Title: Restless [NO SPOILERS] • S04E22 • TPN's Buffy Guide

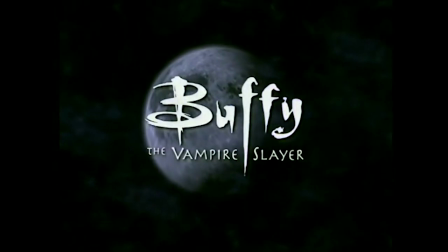259s
Unusually, the previously on for Restless goes immediately into the opening titles. No cold open.
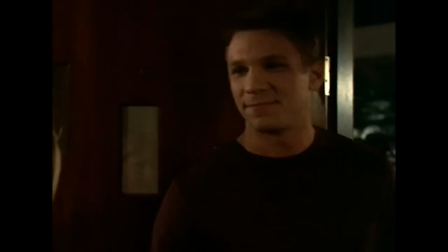264s
They didn't want the post credits credits over any of the dream sequences. The story opens by getting rid of Riley, already a candidate for best episode of the season.
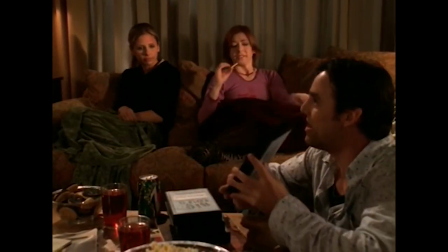273s
The gang has rented videos for the evening and Xander puts his bid in for Apocalypse Now.
Did she get anything less part of darkness-y?
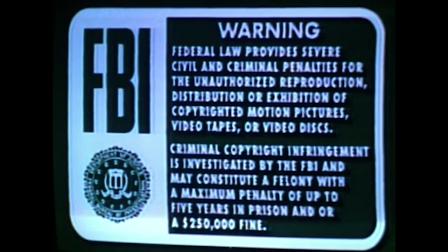280s Apocalypse Now is a gay romp.
By the time the FBI warning scene is done, right off the bat,
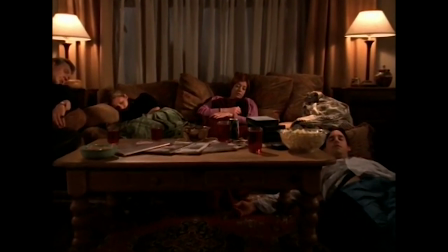286s
the back score combined with this push-in shot on Willow sets a haunting, whimsical tone.
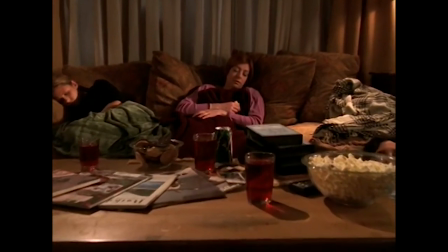291s
It's very entrancing.
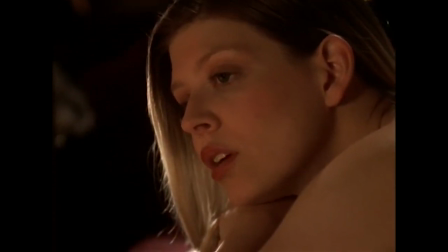293s
Willow's dream opens in Tara's bedroom with her painting something on Tara's back and Miss Kitty Fantastico on the floor attacking a ball of string.
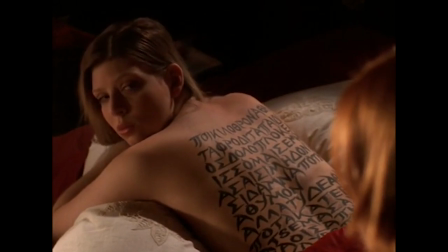301s
The stunning image is an homage to the 1996 film that co-starred Vivian Wu in Ewan McGregor called The Pillow Book.
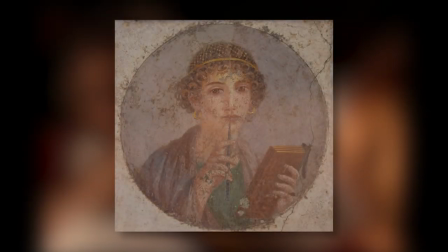308s
And the poem Willow is writing in Greek is a poem by Sappho. Sappho was a female poet who lived on the island of Lesbos around 6 BC.
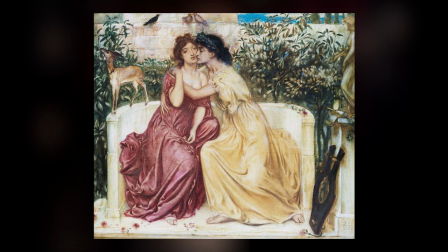317s
Of the fragments we have of her poetry, many were about women's love for women, which is how we get the terms sapphic and lesbian.
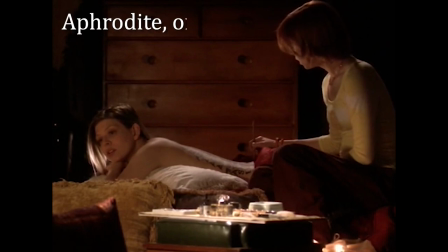323s
The Lion's Willow has written, read, "...Aphrodite, on a many-colored throne, ...deathless daughter of Zeus,
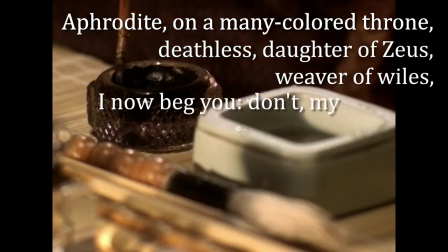329s
...weaver of wiles, ...I now beg you, ...don't, my mistress, ...crush my spirit with anguish and torment.
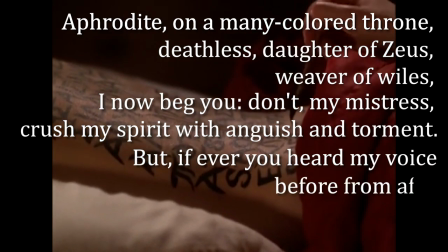335s
...but, if ever you heard my voice before from afar, ...come."
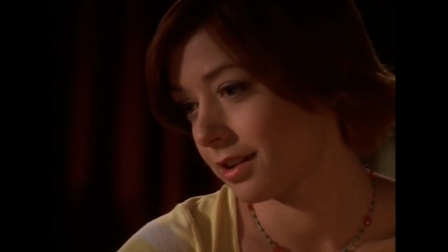340s
There's also a pretty wonderful visual pun in this shot, which Terra makes clear.
You don't know everything about me.
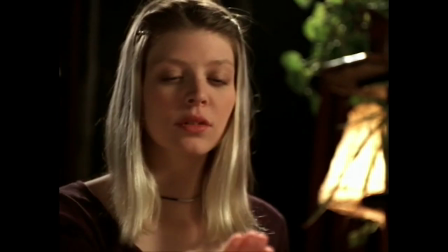346s
The Lion is a callback to something unexplained earlier in the season, where Tara deliberately sabotaged a spell Willow is trying to cast.
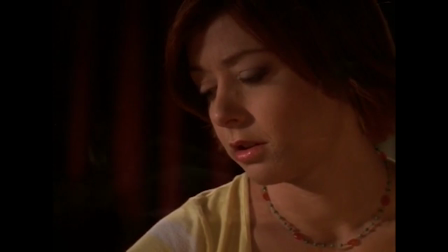353s
We really don't know everything about Tara yet and so the writing on her back, in a language unknown, is a visual representation of us not yet knowing her backstory.
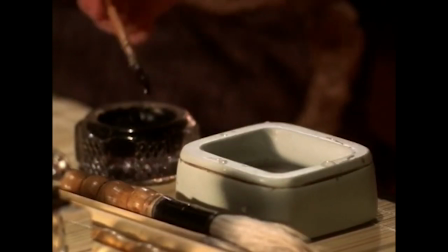362s
Tara also reveals what will be the continuing theme of Willow's dream.
They will find out, you know.
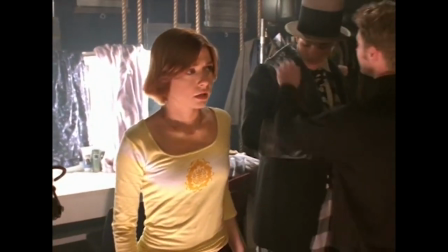368s About you.
This entire dream has a mislead in it which is pretty effective when layered with the sexual metaphors that have been used throughout the season.
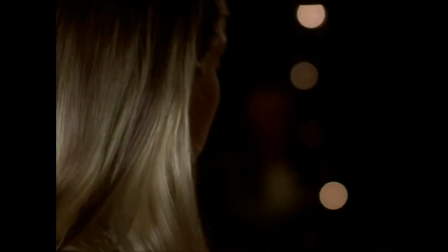375s
And we're supposed to be reminded of Willow not wanting to share Tara with the Scoobies earlier in the season.
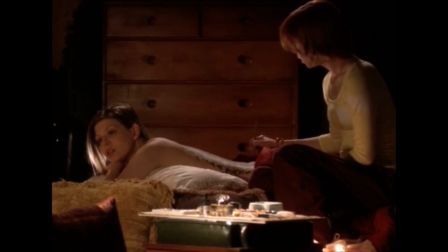381s
More subtle in the scene is the representation of Tara and Willow as Yin and Yang, which will occur again later in the episode.
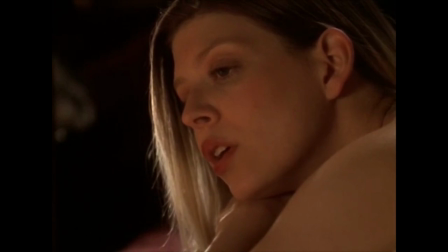387s
Tara is lit with a halo of light. She is calm, peaceful. Willow leans over her with a shadow across her face.
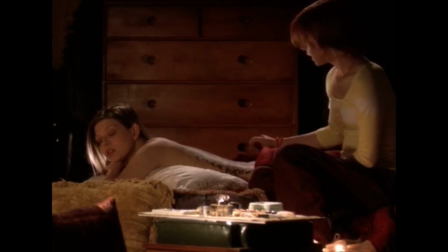394s
She is clothed and Tara isn't, foreshadowing the end of Willow's dream, which throughout she is unsure and anxious.
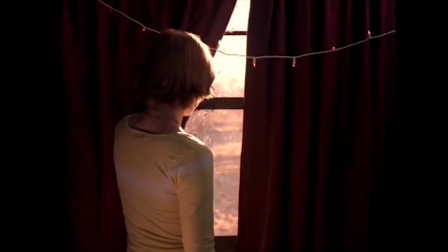401s
Willow describes Tara's room as the place where she is safe. Tara is the light and Willow the dark.
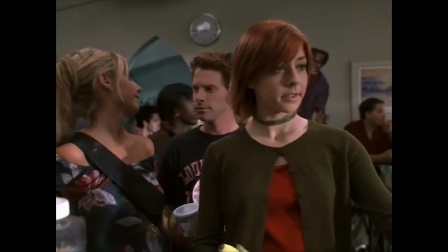407s
There has been some indication of darkness in Willow and that she might need some sort of grounding influence.
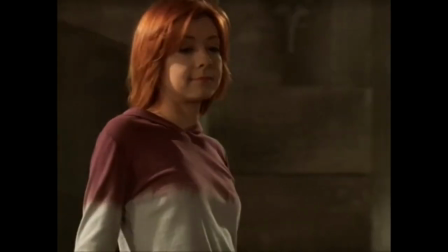412s
In Doppelgangland, Vampire Willow had no soul. In Wild at Heart, her relationship with Oz now broken.
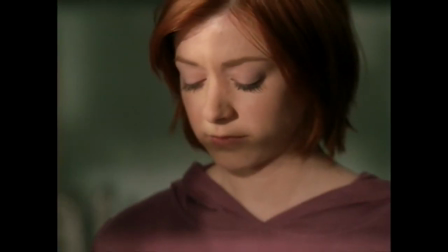418s
She nearly cast a spell of torment on him but stopped at the last minute.
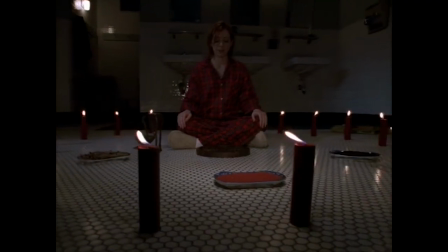422s
And in Something Blue, lacking Oz, Willow's Amok spell gained her an open invitation into Dehoffrin's ranks as a vengeance demon.
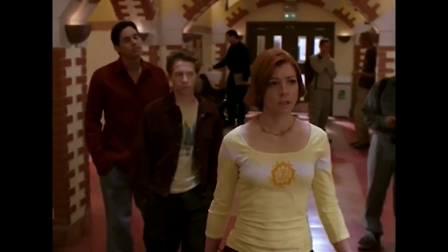430s
Seeing Oz in the following scene always makes me joyful, especially casual and drama-free Oz.
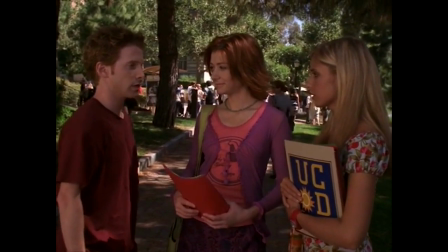437s
I don't think there's any other character on the show that gives me the warm fuzzies in quite the way he does.
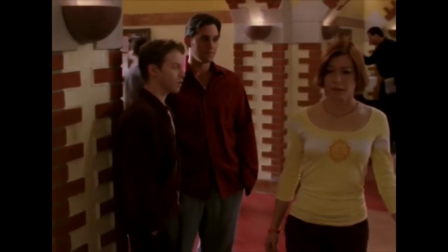442s
This scene essentially has two purposes.
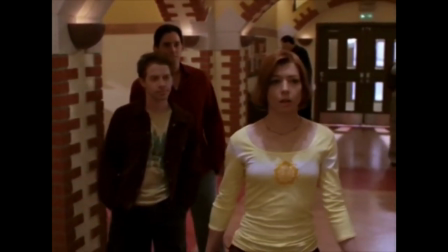444s
First, as the dream is about identity and sexuality, the scene could be read as Willow doesn't need the two men in her life now that once rejected her.
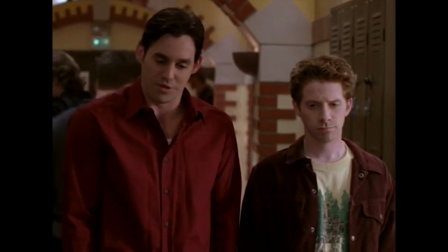451s
And the second is Xander's joke.
Sometimes I think about two women doing a spell and then I do a spell by myself.
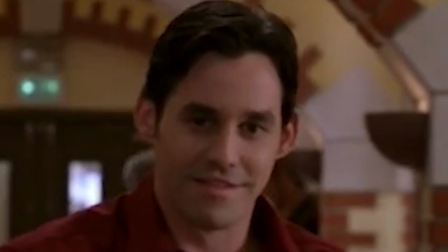459s
Okay, this joke is a bit polarizing in the fandom. On one hand, I think it's pretty funny and meta and I laughed the first time I saw the episode.
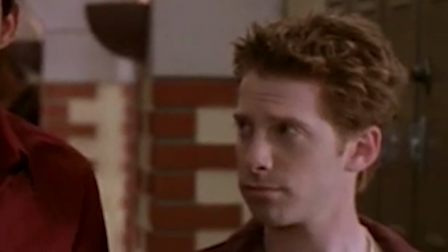466s
Especially given Oz's deadpanned, why are you, you expression.
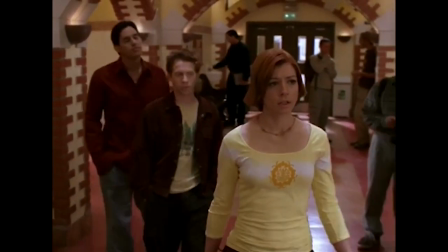471s
Sex had been metaphorically shown through magic so having Xander in a metaphor laden dream make a masturbation joke was funny.
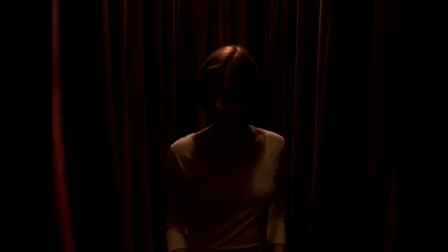477s
On the other hand, Willow's dream is supposed to be about her and her sexuality and the fears that arise when you are having to find the courage to openly be yourself.
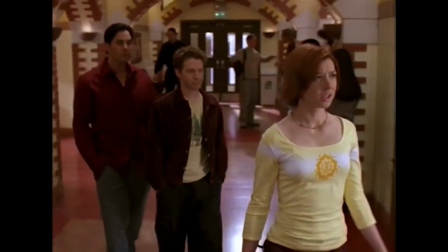485s
To include a male masturbation joke in the midst of those themes was probably in bad taste.
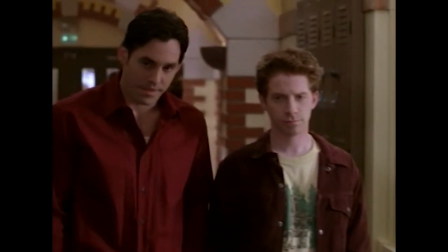491s
Not only that, but Willow has exited the shot when Xander delivers the line which, from a visual storytelling standpoint,
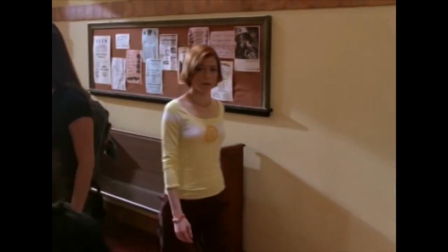497s
breaks the narrative cohesion of the dream which has been tied to Willow's perspective. Something we even acknowledges in the episode's commentary track.